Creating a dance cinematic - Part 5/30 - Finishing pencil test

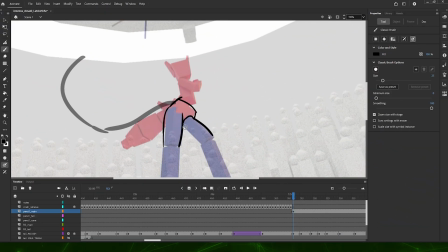In this fifth lesson, I will review the completed camera animation and pencil test for this production. It took a little over 5 weeks to complete the planning phase of this project.
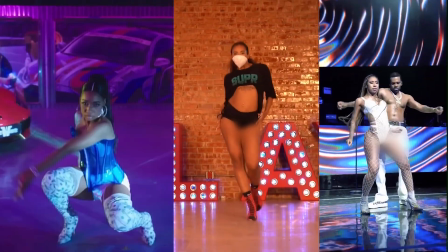I'm going to discuss some of the changes that were made to improve the entertainment value of the production.
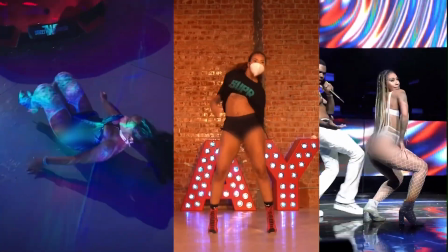I've made some major changes to the end of the sequence that has extended the length of the animation a bit.
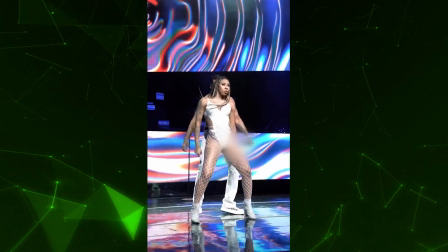The first change I made was to Jeneeva's performance. I noticed that she uploaded a very cool dance solo about 2 weeks ago.
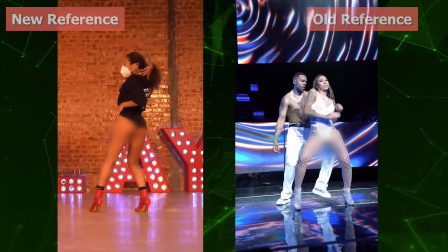It's a really cool performance, and because it's in a studio with a better staged camera,
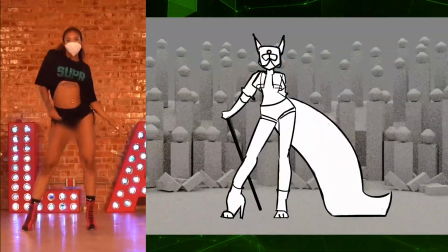I can do a better job of extracting the minute details of the performance from the reference.
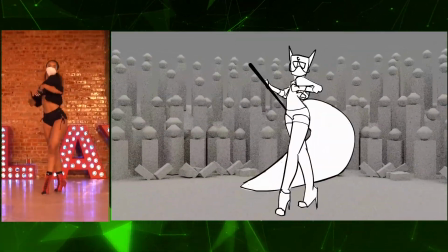She also does some really cool pauses between the performance, which adds some good texture to the sequence.
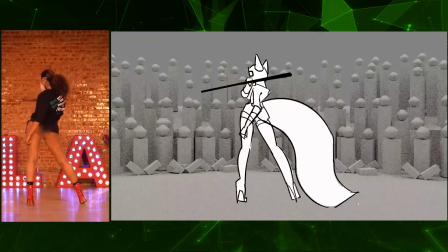So I thought it would fit into this animated shot perfectly. The next big change I made was at the end.
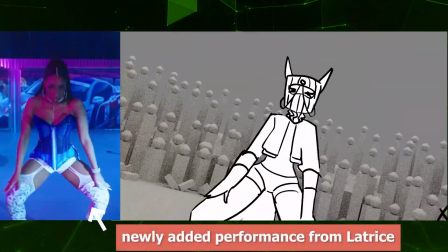I want the pace to pick up to an explosive conclusion. This means I don't want to end with Amadi's performance.
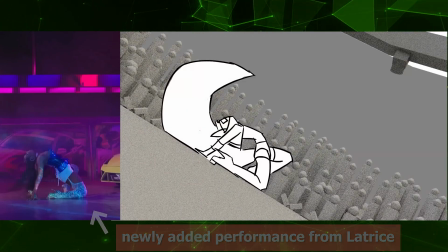I had an initial sequence from Latrice that is very explosive.
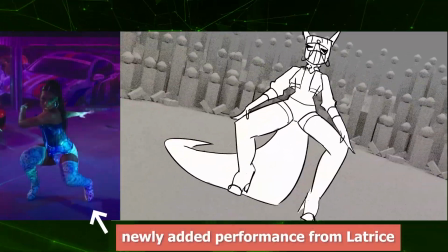The goal is to use a more electrifying effect to get the performer to the center of the stage, where Latrice's final performance will happen.
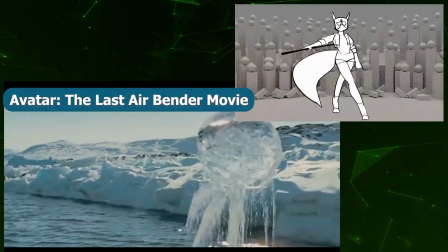In the first video of this series, I had planned to simulate some water bending effects in the last section of the performance.
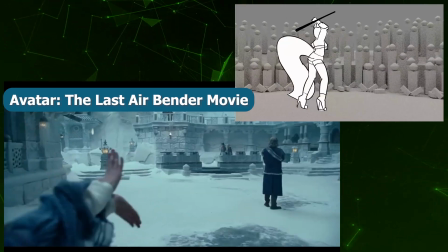It was supposed to be a 3D version of the water effects in this Rihanna music video, but after fleshing out the entire pencil test, I realized how busy the shot is.
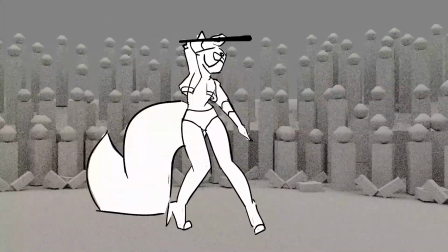I have the cane, the tail, and a lot of camera movement. Adding streams of water would just be too much.
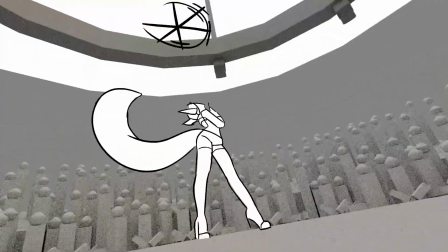So I've decided to make some changes and instead go with a thin film of water on the stage.
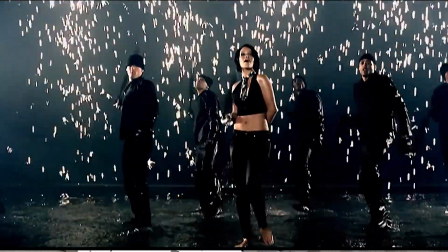Enough to produce a reflection and enough to react to the character's footsteps and tail swats.
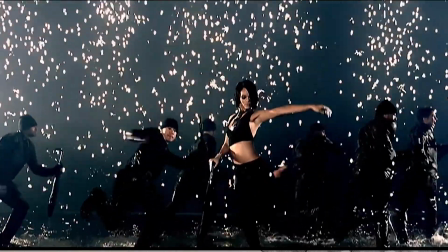It's actually also an idea that comes from the same Rihanna video.
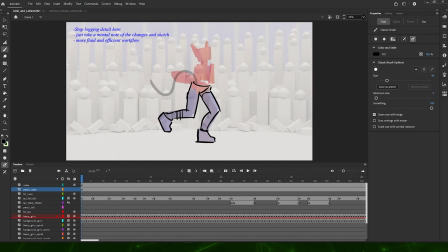Starting with Girin's performance, I've started to flesh out the clothing for this pencil test.
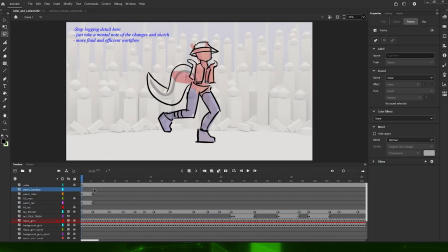This is necessary for this stage because there are going to be notable clothing changes as the shot transitions between performers.
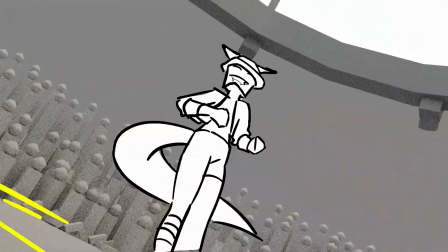There are also instances where the VFX is going to be primarily targeting clothing, so they have to be sketched.
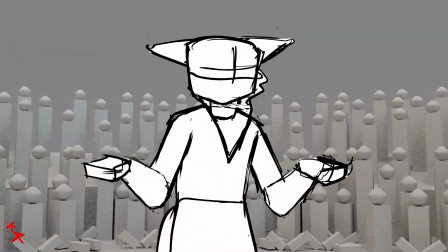I should have sketched the clothing for the first part of this performance,
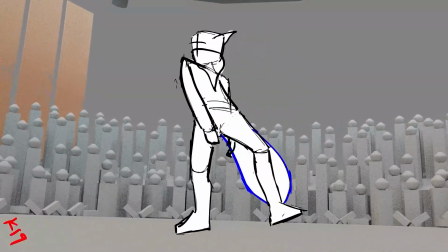especially because the varsity jacket will be altering the silhouette significantly, but it's not a big deal.
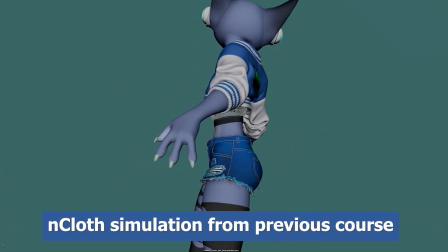Ultimately, I'm counting on nCloth simulations to tell me what is going to be happening with the jacket.
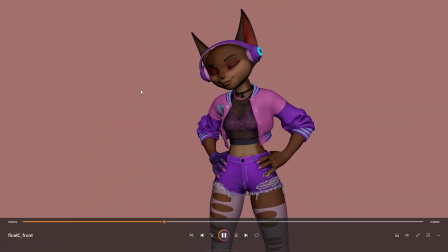But for all future pencil tests, I'll try to flesh out the clothing for the whole animatic.
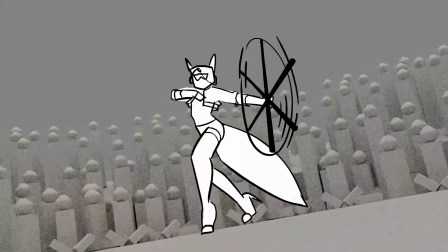As you may have noticed, I have settled on a much larger tail size. Here's the reason why.
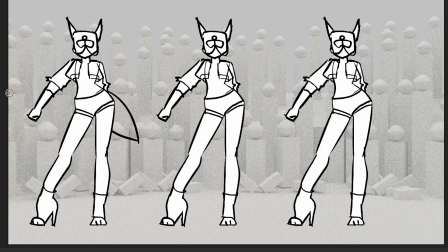A smaller sized tail would make it easier to get good silhouettes with the legs. A medium sized one would make it a constant challenge to get good silhouettes when the tail is right behind the legs,
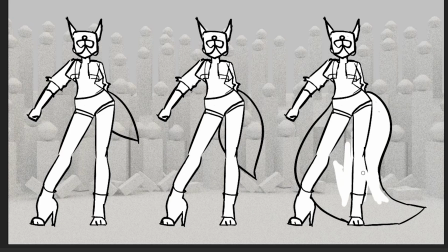because it's big enough to always be in the mix, but not big enough for the entire silhouette to always be distinguishable from the legs. With a much bigger tail, the tail acts as a flat background that helps to outline the silhouette of the legs.
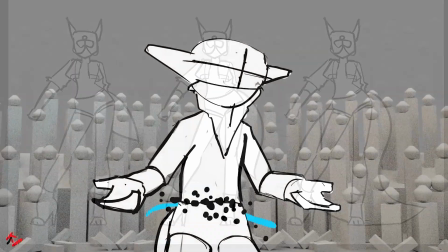Just like the clothing, I'm not going to go back to sketch a bigger tail for the first part of the performance.
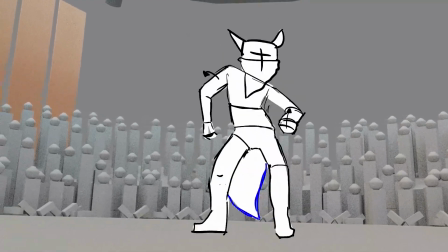I'll just accommodate the change when it's time to block out the animation in 3D.
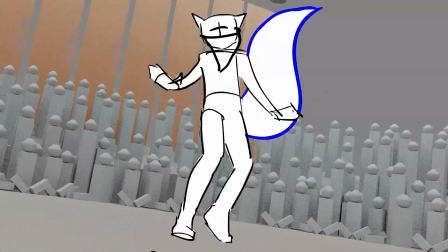A larger tail would just mean that the tail will be making contact with the ground a lot more.
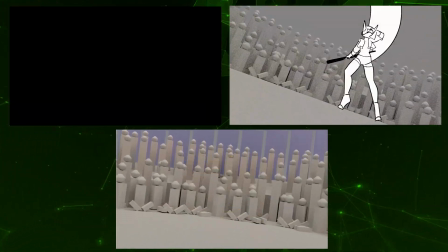This entire performance has 3 teleportations.
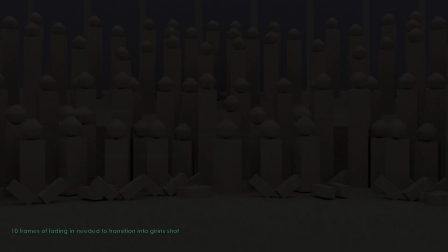The first one will be executed as planned in the pencil test, a smoke teleportation with an illuminated core.
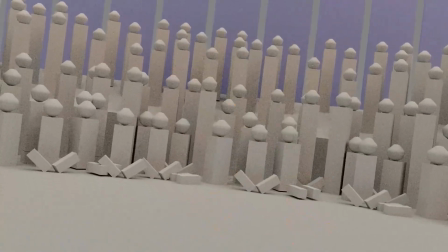The second teleportation happens in the middle of Girin's performance.
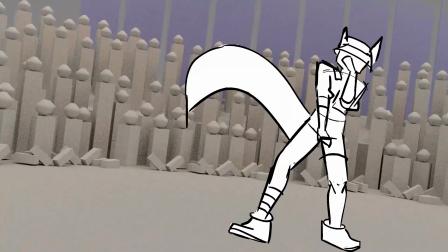This teleportation will now utilize an electric spark at the core for the explosion.
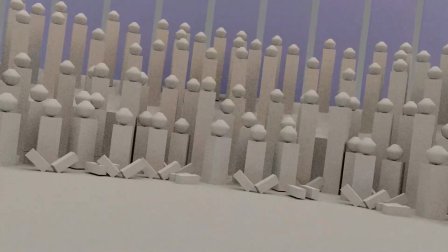The smoke will also stutter like electricity does.